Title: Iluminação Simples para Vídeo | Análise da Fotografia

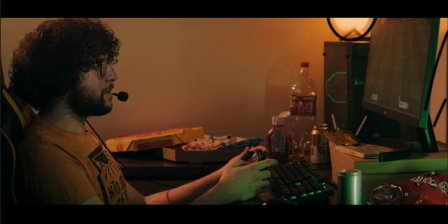213s
Aqui que a gente vai ter essa luz vindo aqui verde, e ela que tá refletindo tudo aqui ela é uma não light qual é a não light né essa uma não light essas é a pevel tube 2 6c ela no Brasil não é meio carinha entretanto se você pedir da China na Aliexpress chega bem rápido e eu consegui com preço de uma aqui no Brasil consegui comprar duas lá e essas são muito práticas elas são magnéticas elas tem bateria, ela é RGB ela também tem controle de temperatura intensidade e tem algumas outras funções que às vezes é interessante, às vezes não, mas são bem práticas fácil de usar, ela tem uma boa quantidade de luz, assim, de intensidade elas são muito funcionais e práticas eu consigo colocar em qualquer lugar, tem uma ali agora, iluminando aquele background ali eu usei uma com o Heal
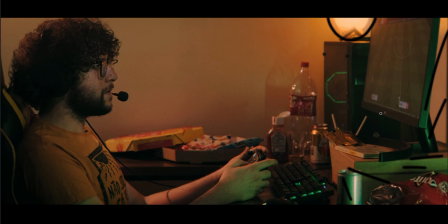268s
ali para outros tons de verde para criar essa separação também para criar um contraste de cor e criar meio que essa situação de game, né? Aqui, vindo no rosto do Guizão, que é o rapaz aqui, meu amigo que mora comigo,
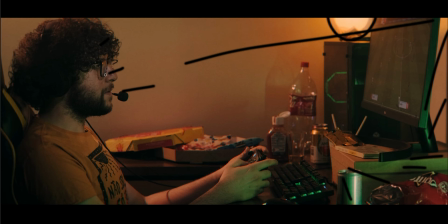286s
eu coloquei literalmente uma cartolina
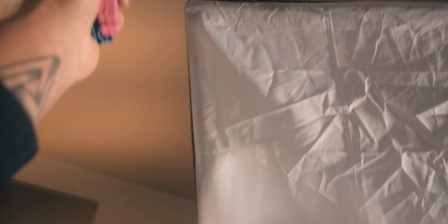292s
colocada no tampo na frente de uma lâmpada de LED normal.
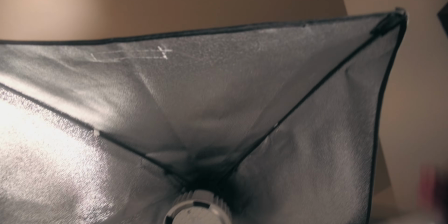298s
Essas de 50 watts que a gente compra aqui normalmente são usadas para galpão. mas galpões mas eu uso ela pra fazer fotografia e vídeo porque é muito mais barato do que eu comprar um spot de light and light ou da aperture e é o que eu tenho,
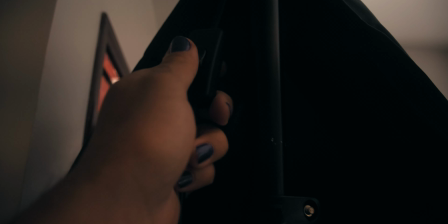313s
é o que eu consigo ter acesso então eu literalmente arranquei o tampo dela de plástico coloquei uma cartolina preta passei fita isolante nela pra ficar um tubo pra criar uma luz direcional pontual coloquei
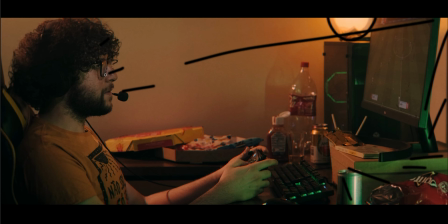329s
um tecido também branco pra dar uma difusada pra ela não ficar tão dura só pra criar essa separação dele do resto de toda a cena então é basicamente uma única luz de uma lâmpada normal de LED que a gente compra normalmente pra usar como a gente acha fácil no mercado livre
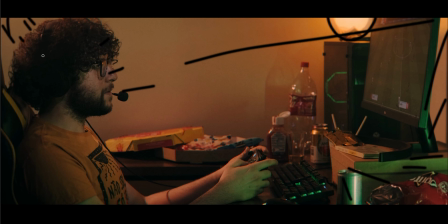346s
e aqui atrás pra recortar e fazer o backlight no cabelo dele e também pra manter a temperatura que eu tenho aqui das luzes de motivação aqui da luz prática eu coloquei um painelzinho de LED da Yongnu,
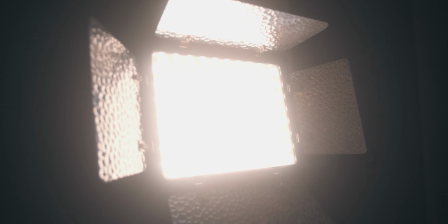359s
que o Alan, um conhecido aí, deixou os equipamentos dele aqui em casa, e eu também deixei ele na temperatura quente,
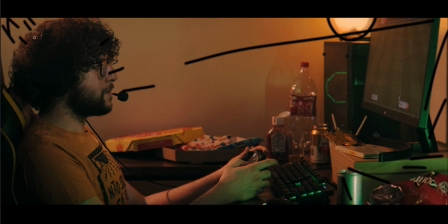368s
né, que é o, eu não sei se é 3.000 Kelvin, também deixei ele com uma intensidade baixa só pra criar essa continuidade da motivação da luz e também o recorte aqui nele do personagem em relação a toda cena, e também criando uma separação dele com o background. Então, se a gente for ver, é uma... Foi muito simples. É uma lâmpada de LED que está me iluminando agora, criando o Key Light. Um Pevel Tube só para colocar a separação e criar essa art game com verde para criar também o contraste de cor. E a luz prática de como motivação e a luz de LED para criar recorte e dar continuidade da luz de motivação no background. Então, é muito simples. a gente não precisa fazer muita coisa, eu gostei bastante do resultado como ficou,
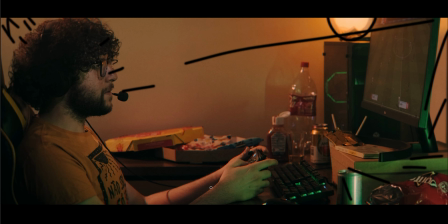415s
a distribuição aqui se a gente for ver, a luz até acaba suave, reparte bem dele, esse verde também cria uma boa